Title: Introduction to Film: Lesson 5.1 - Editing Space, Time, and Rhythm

You don't need all of those in-between steps unless something important happens that we just need to know. But since we don't, we get rid of it, all right? You can also have a montage. Now, a montage is a series of shots that help condense time. Typically, we see montages in, like training sequences, like in Rocky or Team America, right? But a montage isn't just for training sequences, okay? Anytime we have a series of very quick shots that help us condense time, we call that a montage.
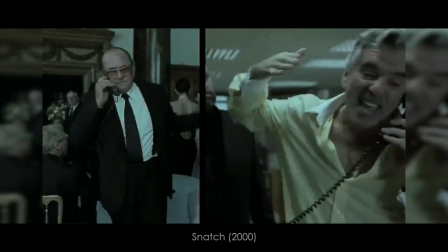In this example from Snatch, we have a character who's trying to get from New York to London,
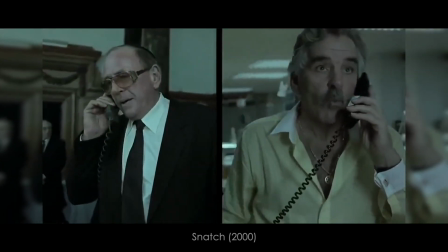and Guy Ritchie, the filmmaker, uses a montage to help us get there very quickly.
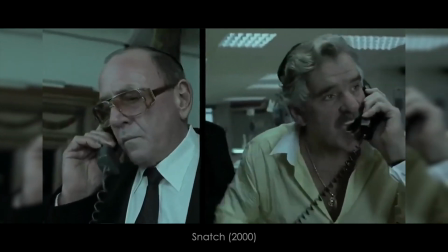Take a look.
You hear that, Doug? I'm coming to London.
Now, how many hours does it take to travel on a Concorde from New York to London? I don't know. I don't even think the Concorde exists anymore. But, at least a couple of hours, all right? But in the film, we don't have a couple of hours to spend with this character as he travels from New York to London. We need to get him there quickly. So Guy Ritchie uses this montage, all right? Just a series of quick shots that are all sort of linked together that show this character on his journey to London. It happens in 5 seconds. He's there, and the audience just gets it, all right? You can also use editing to give your film a little rhythm, right? We can have shots that are extended for a very long period of time called long takes,
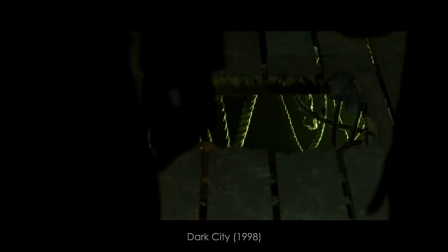or we can have very quick edits or quick cuts like we see in this example from a very underrated film called Dark City.
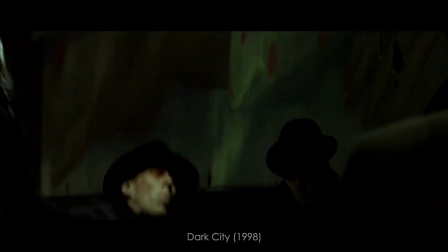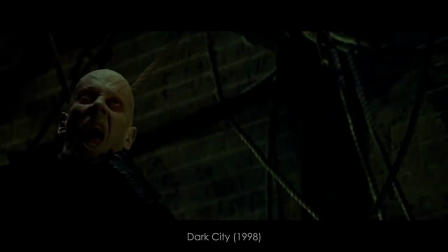He can tune.
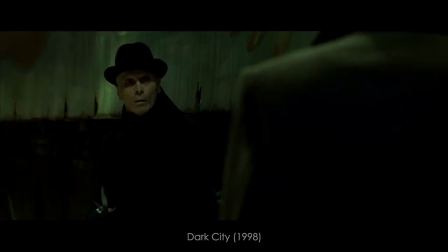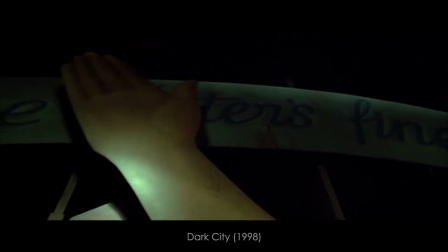Now with a film like Dark City, the cuts are happening so quickly that it's hard for the audience to even understand what they're looking at, okay? And at times it can be difficult to watch. Everything is just happening boom, boom, boom, so quickly. Whereas in a film like 2001: A Space Odyssey,
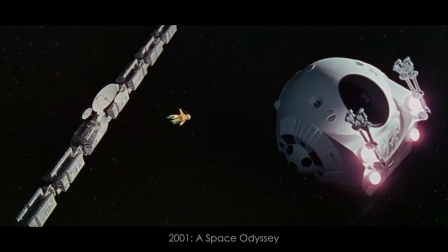Stanley Kubrick uses a lot of long takes to sort of let the audience not only breathe, but just sort of, you know,
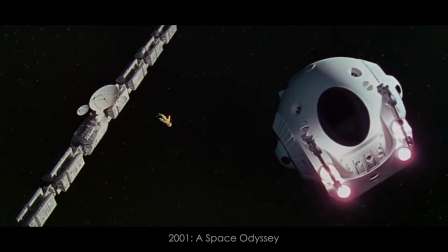invest in the image, in what they're looking at, okay? He really allows the audience time to explore the frame,
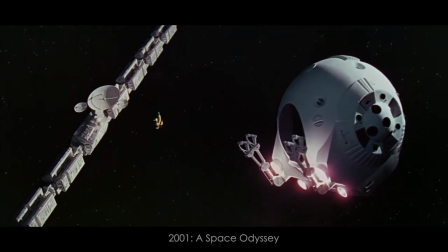and I understand that shots like this can be boring,
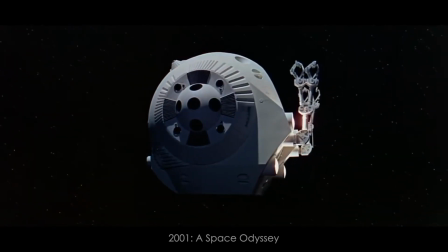but I don't know, I find something very hypnotic about movies like this, okay?
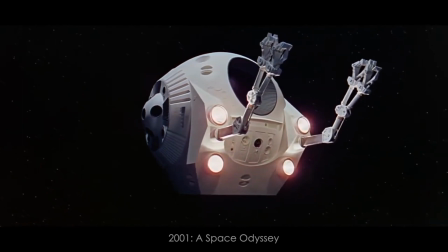But Kubrick also understands the importance of quick edits, like we see in this scene. It starts off very slow, but as HAL 9000
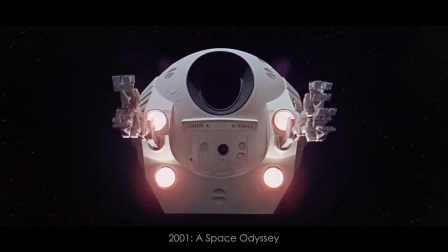attacks Frank as he's doing this spacewalk, the cuts come much quicker.
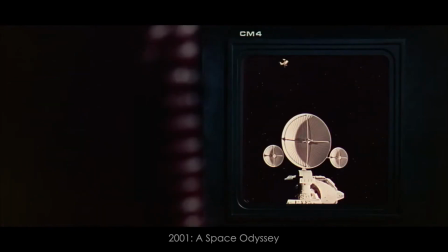And because Kubrick is Kubrick, all right, he understands that the rhythm with which you edit is very important for helping the audience understand, you know, the emotion, I guess, of the film. Now, a lot of modern filmmakers will use quick edits when they're doing a fight scene or, you know, some sort of dance scene, because again, fight scenes and dance scenes have a lot of energy, and when you're cutting very fast, those quick cuts are certainly commenting on, you know, again, the intensity of these scenes.
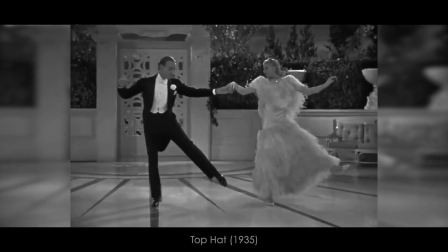But if you go back to like the early days of cinema, especially, you know, dance scenes with Fred Astaire and Ginger Rogers, or, you know,
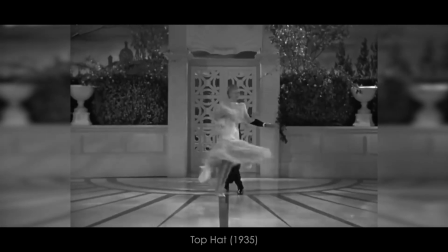these swashbuckling scenes from Zorro, there's a lot of long takes in these early dance scenes and these early fight scenes.
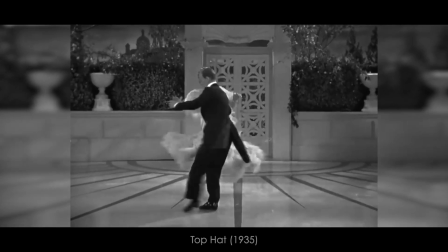The actors really had to know what they were doing, okay?